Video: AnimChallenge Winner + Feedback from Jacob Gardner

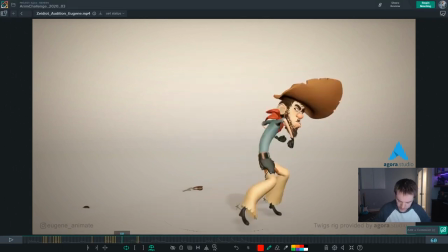16:07 and then we get to this big punch so this is where it could use a little
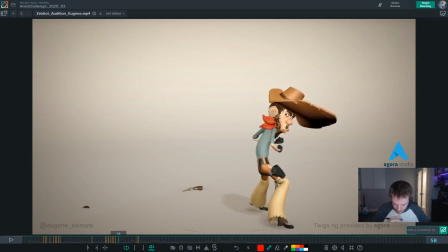16:12 extra polish too that it kind of goes straight up here straight up straight to the side really far
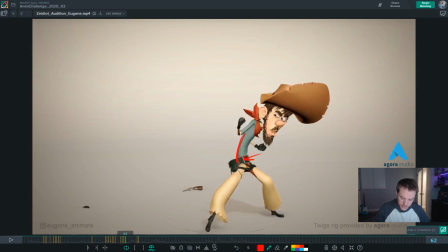16:24 and then spins in place and so if you watch his torso right here it is staying in the same screen space and so it kind of feels like there's a big
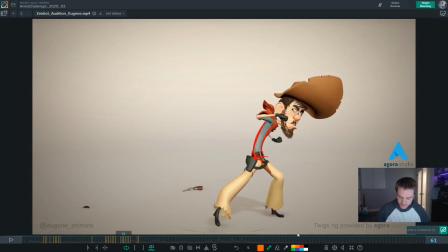16:40 let's highlight that one too there's a big spacing gap here so from 61 to 62 big spacing gap and then at that point it kind of like spins as if it's on a spike can
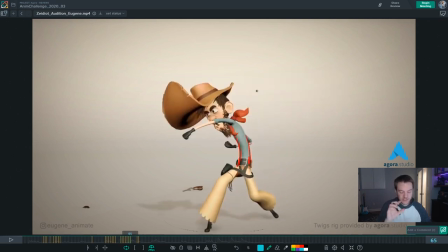16:58 you feel that so big movement over and then spins in place as if there's a spike running through the whole spine
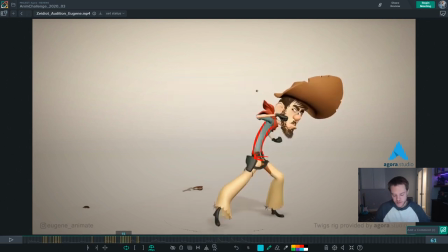17:06 and so I would just spread that out a little bit further so that this isn't a giant spacing gap here,
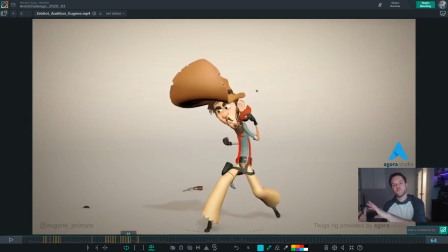17:12 and the spinning happens more across that translation through screen. A lot of the things that we can look at here you can think about in terms of 2D space, just screen space. Think about as this if it were a drawing and it was a series of drawings, not necessarily about the curves, but that is a separate and completely valid way to think about it too.
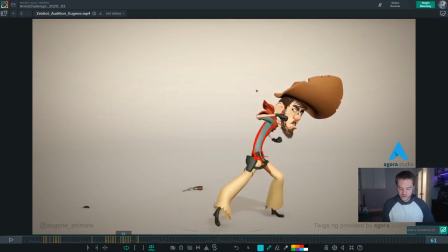17:32 But just to highlight a different way of thinking about it is in 2D space the spine jumps over and and then spins in the same spot.
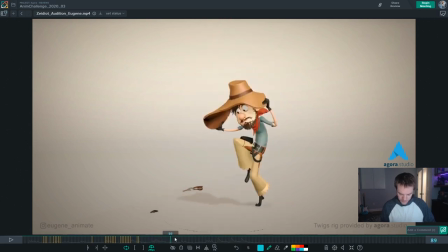17:42 All right, you know what, let's take it in sections, because that's how I polish it too.
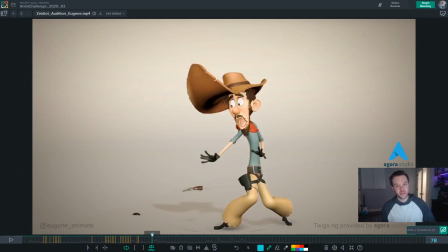17:49 So for this first section before he reacts to the bug, let's back up and talk about a few other things.
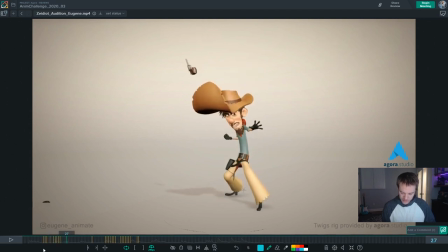17:57 So how about the legs and the feet? so here you've got the knee the hip and the ankle all in a straight line but the leg is bent it's bent towards us but you can't tell I would really try
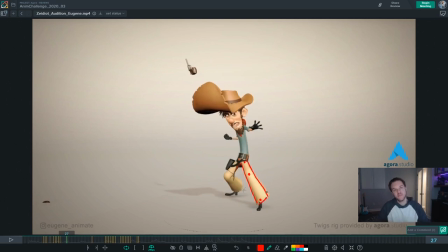18:15 to avoid having this straight solid object where everything is aligned when the knee is bent if it was a straight leg this could totally work but because it's bent I think you want to highlight that it's bent and so I
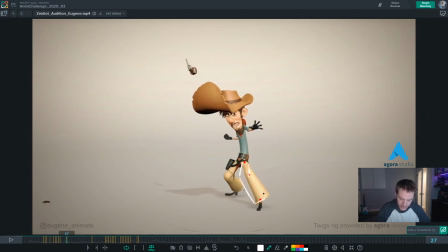18:31 would instead maybe this would be bent further back maybe do that I think that would work a little bit better it's kind of hard to see let's switch to a different color yeah
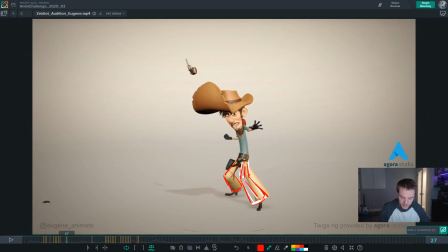18:49 I think that'd be better and then maybe I would move this one a little bit or just at least be cautious of this area in here and met and not overlap them which I did in my first version of the drawing so that there's a little bit of separation there
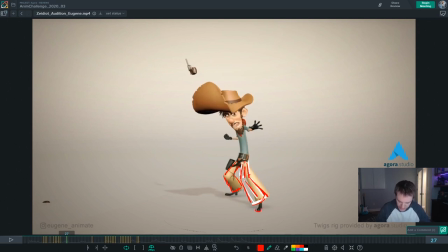19:04 and then even if that meant that this foot was kind of bad like the ankle was bent so instead of having the this from the front view is
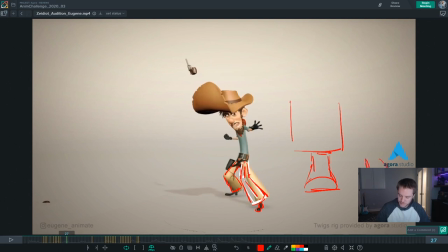19:21 that the toes would be kind of the same but the ankle would be bent if that makes sense the ankle would be twisted over a little bit the toes would still be flat the ball the foot might still be flat but the ankle would be kind of bent to the side to blend
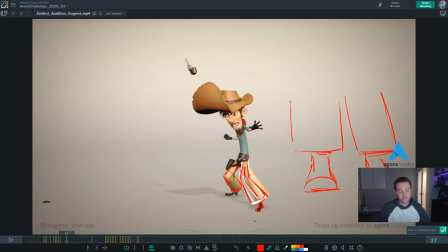19:37 into the angle of that leg a little bit better and actually while we're on that topic that brings me to another point it feels like often the the toe the ball of the foot and
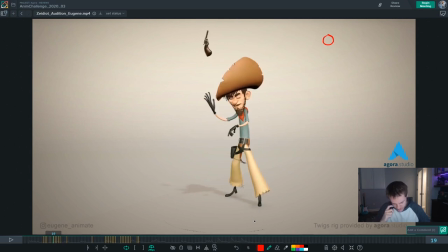19:51 the ankle are all aligned in the same way that I talked about the hip the knee and the ankle and so going back to like this this drawing here for the foot the the more you can make it feel like these pieces
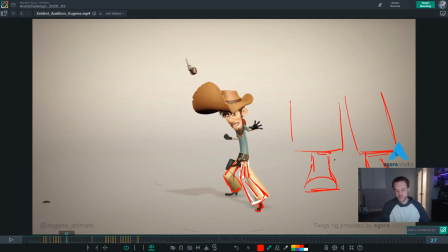20:06 kind of bend and separate a little bit and they don't feel as super rigid and CG as everything staying in the same exact axis the more organic it's gonna feel so like right here in fact right right here this is another straight line but it's I
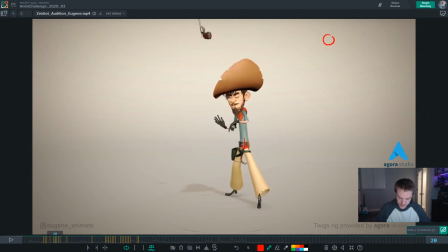20:25 think his toes are bent I might try and get a little bit more angle on that but here like when you land so same thing again when you land it feels like it's all working in one axis
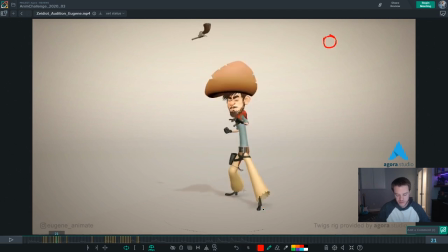20:39 for the ankle coming down or for the heel coming down rather and so then again from From the front view, it feels like, let's say this is the contact pose, and then this is where it settles.
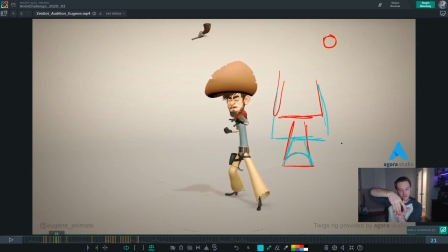21:00 So from the front view, kind of hard to tell, but the toe and the ball have hit, but the ankle's still up high, and then the ankle comes down. It feels like it's all in one single axis. so if instead you had it so that it felt like it contacted here
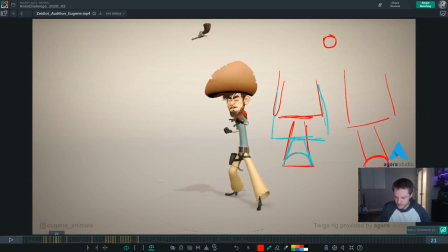21:17 and then ended up in here then it feels like there's more organic quality to it that it's not locked into one cg axis that is
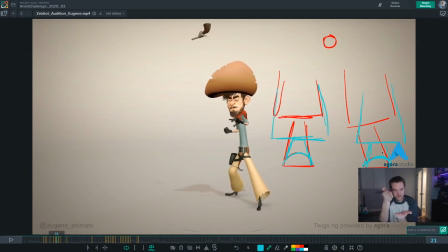21:32 um only going in a straight line there's some the way that it lands is coming in like that instead of like this hopefully that makes sense all right then what's next here okay so
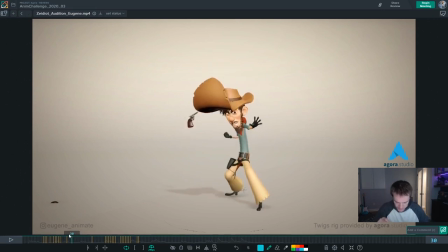21:54 in terms of polish for the feet not only on those the times where you're landing like that but also So when starting this motion, like here, same thing, I would bend the ankle a little bit more, twist rather, twist the ankle a little bit more to blend into the shape of the leg.
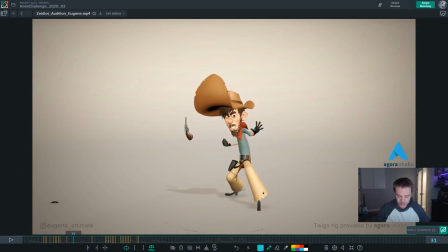22:14 And then also right here you've got this straight to camera shape, but I know that the heel is lifting and the toe is bent. So I would avoid that if possible. Add a little bit of depth to it. Turn it one way or the other a little bit so that we can see more depth so that it doesn't feel or change the
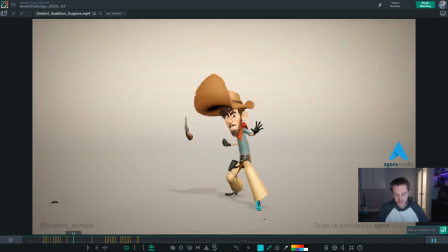22:30 angle of the ankle so it doesn't feel like it is one straight solid shape like that to camera and then also it feels like a lot of times you
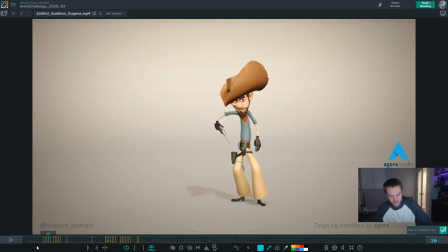22:45 could use a little bit more ease into some of the movements for example right here both feet lift up at the exact same frame they're planted they're planted and then they lift together right here offsetting one by even a frame will do a lot to help it feel more organic,
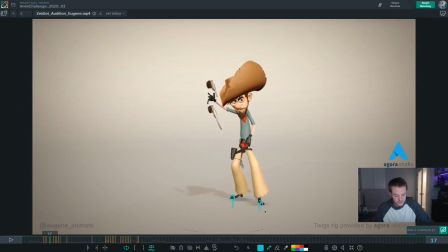23:01 but then also maybe keeping one toe on the ground but lifting the ankle, whereas the other one, the whole foot, lifts off. And that's just the ankle, but the toe stays planted. That can help.